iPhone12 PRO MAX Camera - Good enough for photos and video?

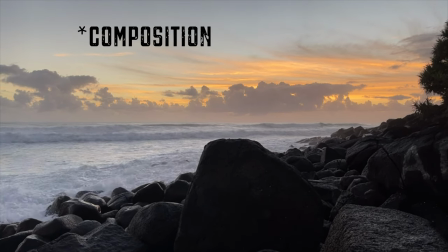The thing to remember with shooting like this is a lot of it is about composure. and composure is either of two things it's either creating balance in a
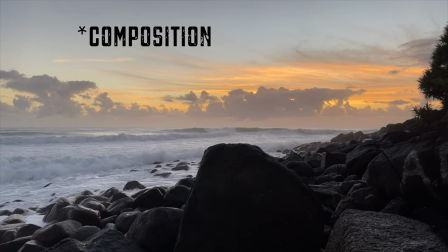shot or ironically it's about creating unbalance in
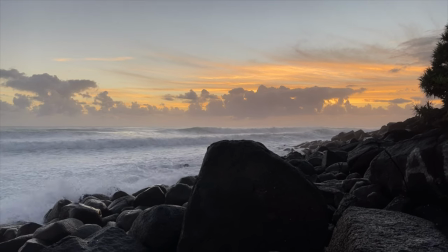a shot so let me show you what I mean this shot if I move the camera just
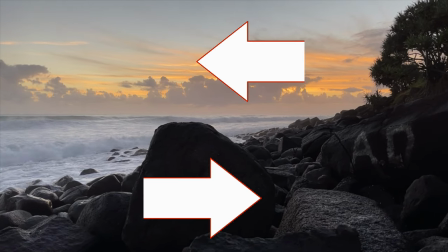to here is balanced it's balanced between dark and light it's balanced in its color
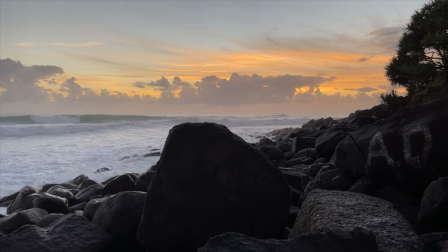it's balanced in its composition however if I do this and I take a shot like that
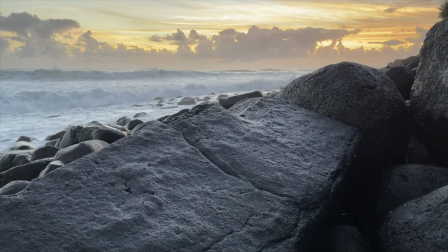that's not balanced at all and it's because it's not
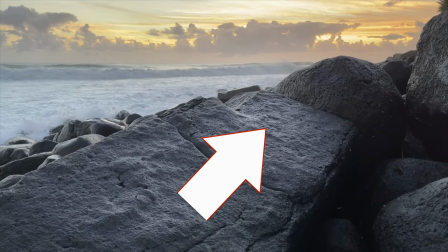balanced because this massive rock in the foreground is the subject it actually
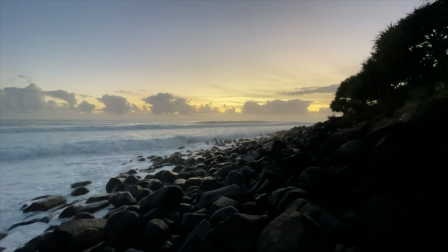creates something different if you look at this shot I've cut the entire shot
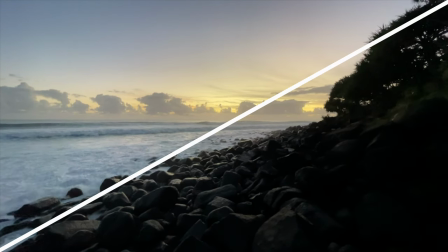in half with the diagonal so diagonally the bottom right is dark the top left
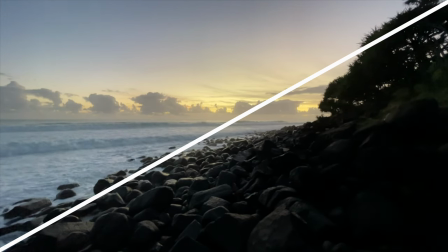is colored and the composition of this shot relies on the
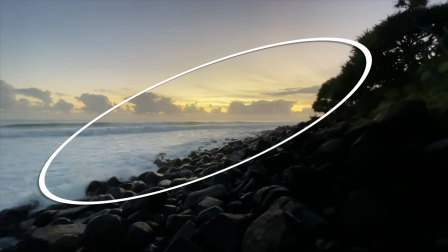big surf and the sunrise to draw your attention from the rocks and from the darkness into the light. The challenge of the phone is that it over saturates everything.
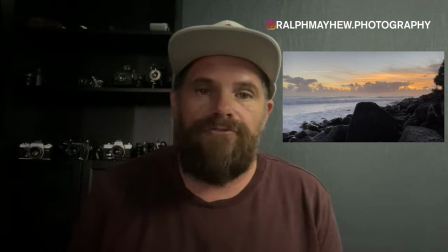The reason it does that is phone video and phone photography is used in the social platform. That's why it's developed. It's not developed to be cinematic. So if you want to get more cinematic you have to dial down the contrast a lot and dial
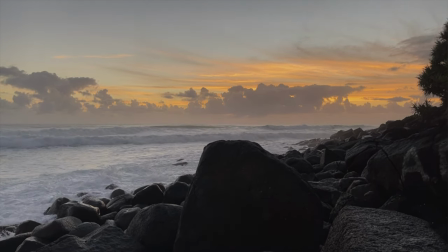down the saturation a little and and that will give you a far more realistic feel.
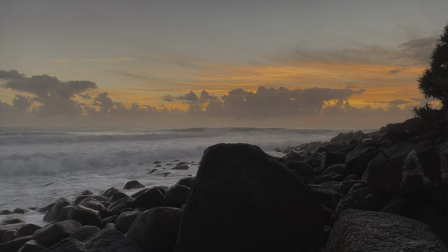But it comes out of the phone like that, and that's what you would have seen in this video.
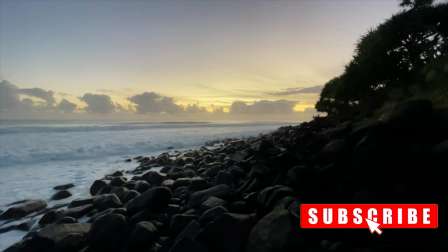Surf is fast and furious. It's pumping, it's eight foot at the moment.
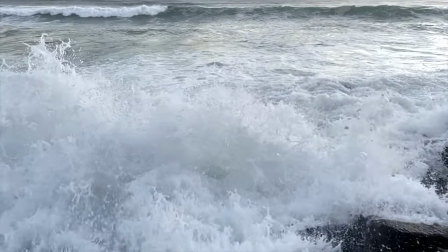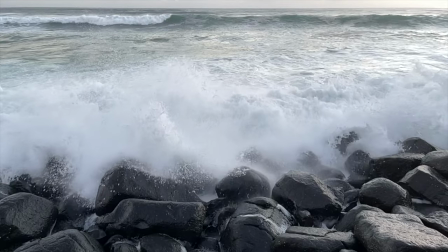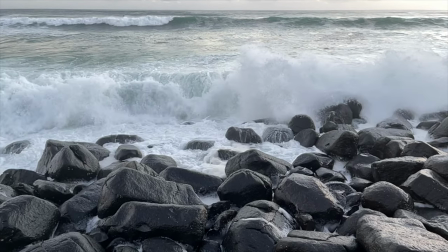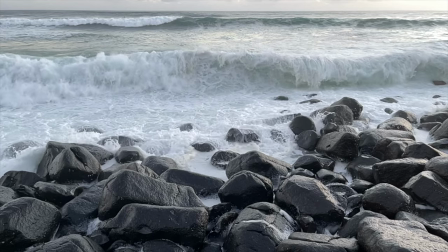So I've perched myself right on the rock. I'm actually elevated above, so I don't think I'm gonna die this morning. There's some surfers out here, You want to talk about what courage looks like? The surfers out here are like battling these monsters to get out into the ocean and it's just insane. It's like total respect. It scares the heck out of me. I couldn't do it.
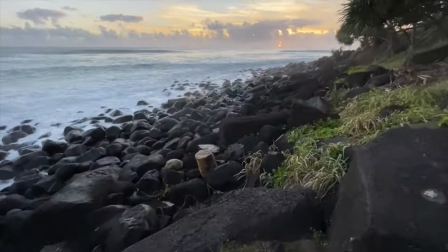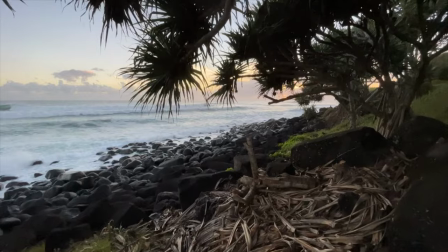I wanted to pop up here because these pandanus, that's what these beautiful trees are.
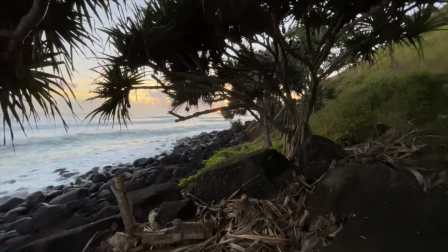They can frame a shot beautifully and framing a shot is like a frame in a frame.
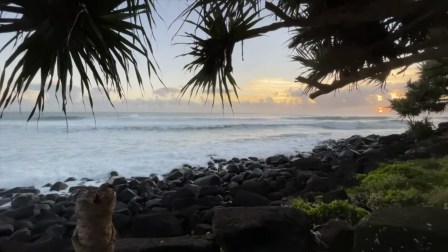The basic idea is you use natural elements to create a tunnel that draws the viewers interest into the shot.
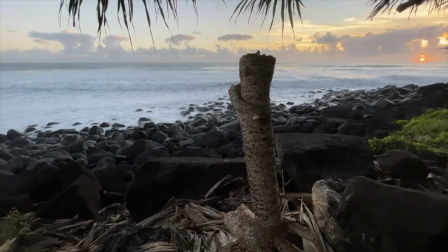Now we have this really interesting stump here that I am going to use as a fascinating foreground subject.
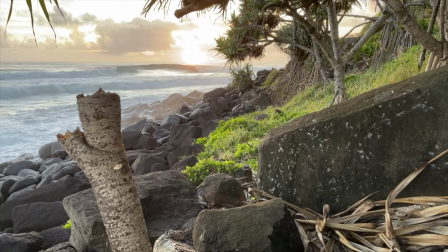I thought I'd quickly walk you through how I think about this shot.
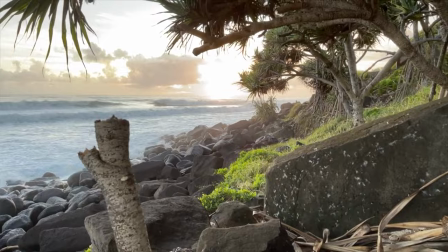If I'm over here the sun is not central but if I move back and I come around here it doesn't look very good at
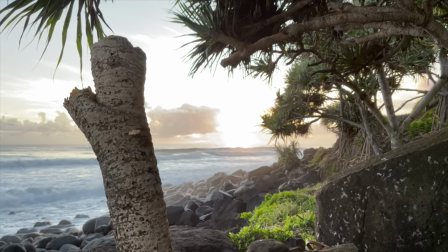all so what I did is I pushed in so it's about here and so you have a much more interesting shot where you see the natural trailing and then
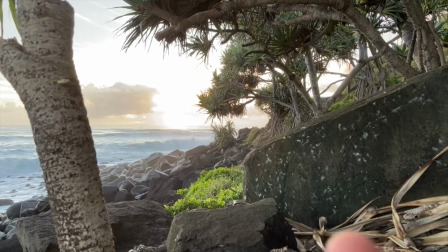I thought we're missing something because down the bottom like down here it's just it's not it's not complete and so what I then did
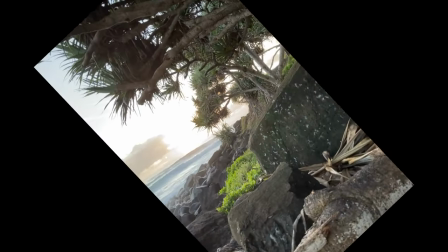was I flipped it like this and all of a sudden the shot works.
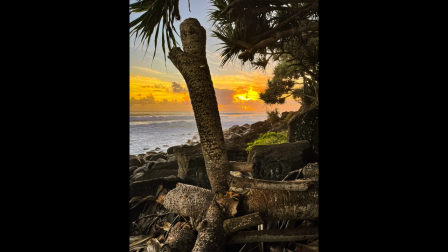Yes you have the pandanus on the right, the leaves framing one side and you have the tree stump on the other framing it and that looks much better. There's three issues I have with this phone and the images.
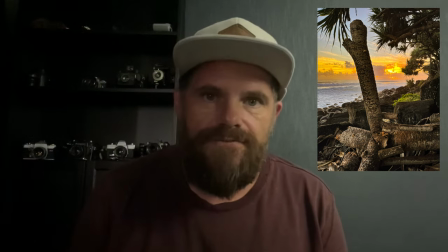The first is that it over saturates everything by wowzers and so you've got to pull it back. When you shoot a normal camera you don't have that problem at all. In fact, the problem you have is drawing colour out of anything.